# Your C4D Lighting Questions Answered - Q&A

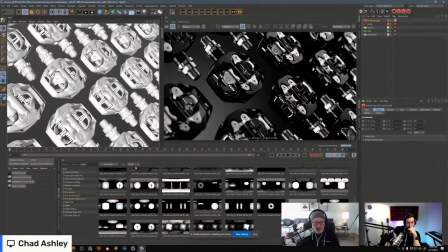So with this kind of HDRI that's kind of got this, let me just make this a little bit bigger here so you can see it a little bit better.
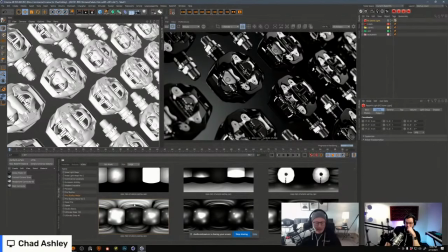This is part of the Pro Studios metal. It looks really bizarre and weird. It's like these like gradients and noisy blobs of light. But when you throw that into an environment, it just kind of has this really sexy softbox look to it.
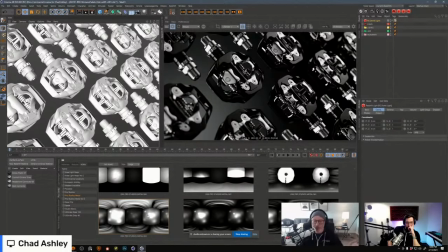And on set, the way that you would achieve this look is you would throw up a bunch of screens and you would put lights behind them, or you'd walk lights in close to them, and you'd create a gradient with light on set. So the beauty of 3D is that we can just make these happen and we don't have to like move lights around and do all that stuff.
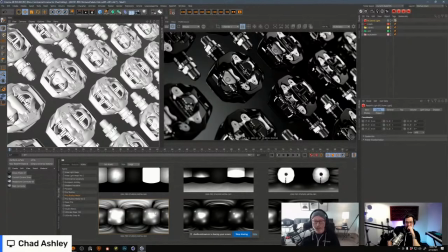Although I will show you that technique in a second. So this is something that I would probably do here. Although I might not use this HDRI as the background, I might,
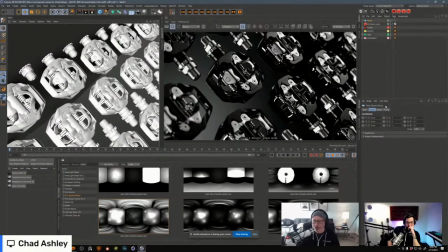you know, drop in like a plane or something and put that in there.
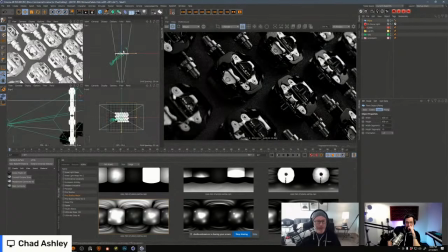And then I'd move this plane back a little bit. And I'd probably even move it back even a little bit further and make it quite a bit bigger
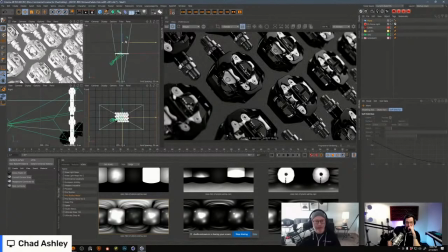somewhere in there. And then sometimes what I'll do is actually, let me see how that's resolving. Sometimes what I'll do is I'll actually tell it not to even, I don't want this plane to actually even be affected by that dome light.
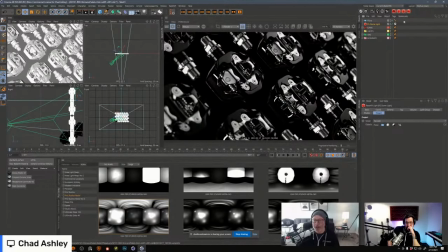So I'm coming in here and I'm telling the dome light to exclude that plane. And the reason being is because I'm going to take a different light.
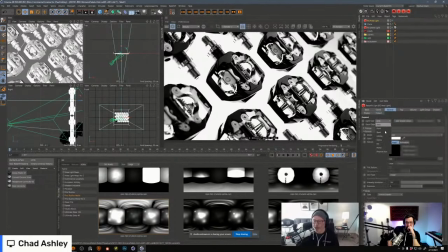In fact, I'm going to take a spotlight.
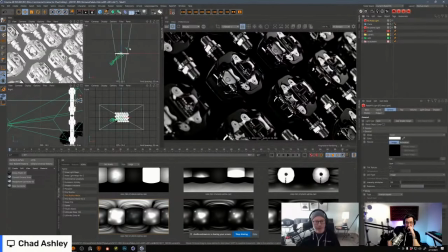I know people like to shit on spotlights, but they're super useful, I think, at least. And let's move it up here. And I'm just going to rotate it down a little bit. Actually, you know what I'll do? I'm going to use the nifty little feature here.
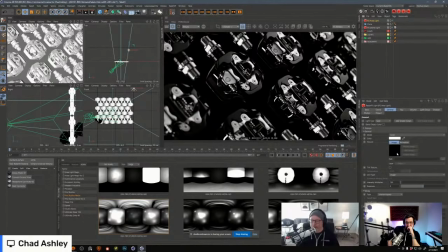Let's see if I can remember where it is. Let's see. Add target and tag and null. Boom. Okay, cool. So now I've just created a target. Let's go ahead and move that target down here, somewhere in there.
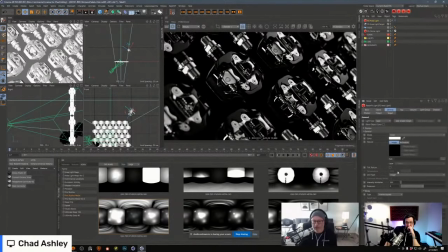I'm going to make this light pretty dang bright. I don't understand why we're not seeing it right now. Let's see here.
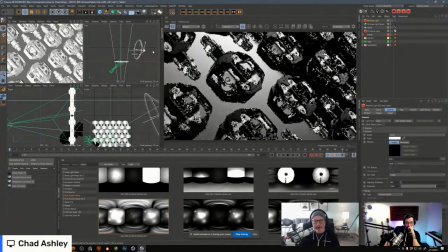There we go. Getting that light in there. Now I'm just going to kind of find my angle that I want.
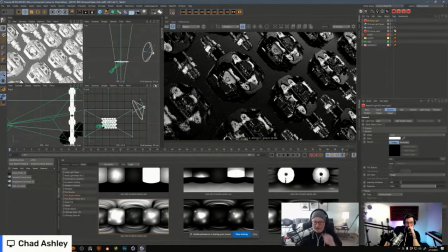I'm going to move this light pretty far out. And all I'm doing is just wanting to create a gradient, a nice like fall off little gradient. And I'm just going to bring that out here a little bit. And the reason I like to use a spotlight for something like this is because I want to control that fall off.
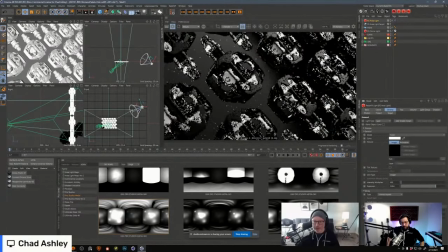I want to control that angle. So I can come in here and mess with the fall off angle. I can also mess with the fall off curve. I'd probably want to bring the brightness up a little bit.
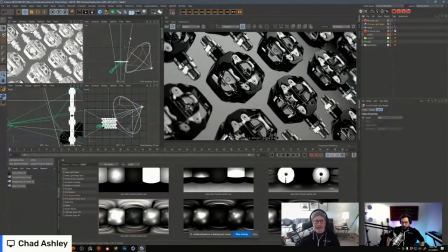Maybe not that far. Let's grab our area light target and just kind of move it where we want it. Let's move it down here maybe. And we'll tighten up our area light a little bit, or our spotlight rather.
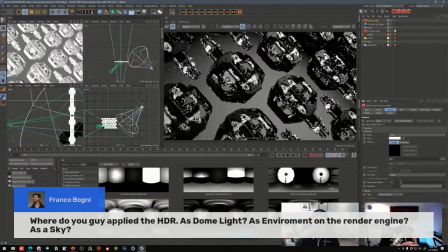There's a real quick question here from Franco. It's like, where did you guys apply the HDRI? As a dome light, as an environment, on the render engine, as a sky? Oh yeah, sorry. I'll do that again. No, that's okay.
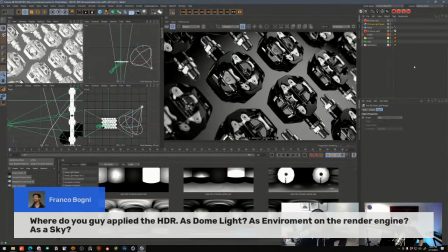I think what we'll refer you to is we just uploaded a bunch of videos that show this exact process. So that for Redshift, Octane, and Arnold, and also Physical Render,
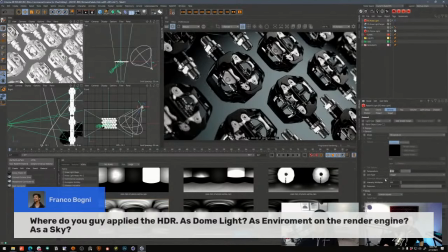we just uploaded 4 videos called Getting Started With, and then it's like HDRI Link, which is what Chad's using to light this scene, and HDRI Studio Rig. If you use Physical Render, HDRI Studio Rig does some of this as well.
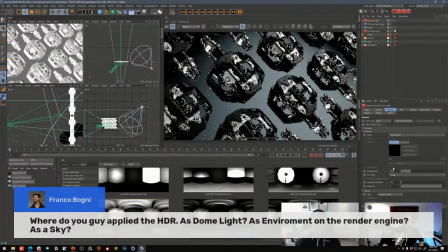So what I'd recommend, Franco, depending on what renderer you use, Physical, Arnold, Octane, or Redshift, go find those videos. We just uploaded them, and he actually uses this exact scene as well.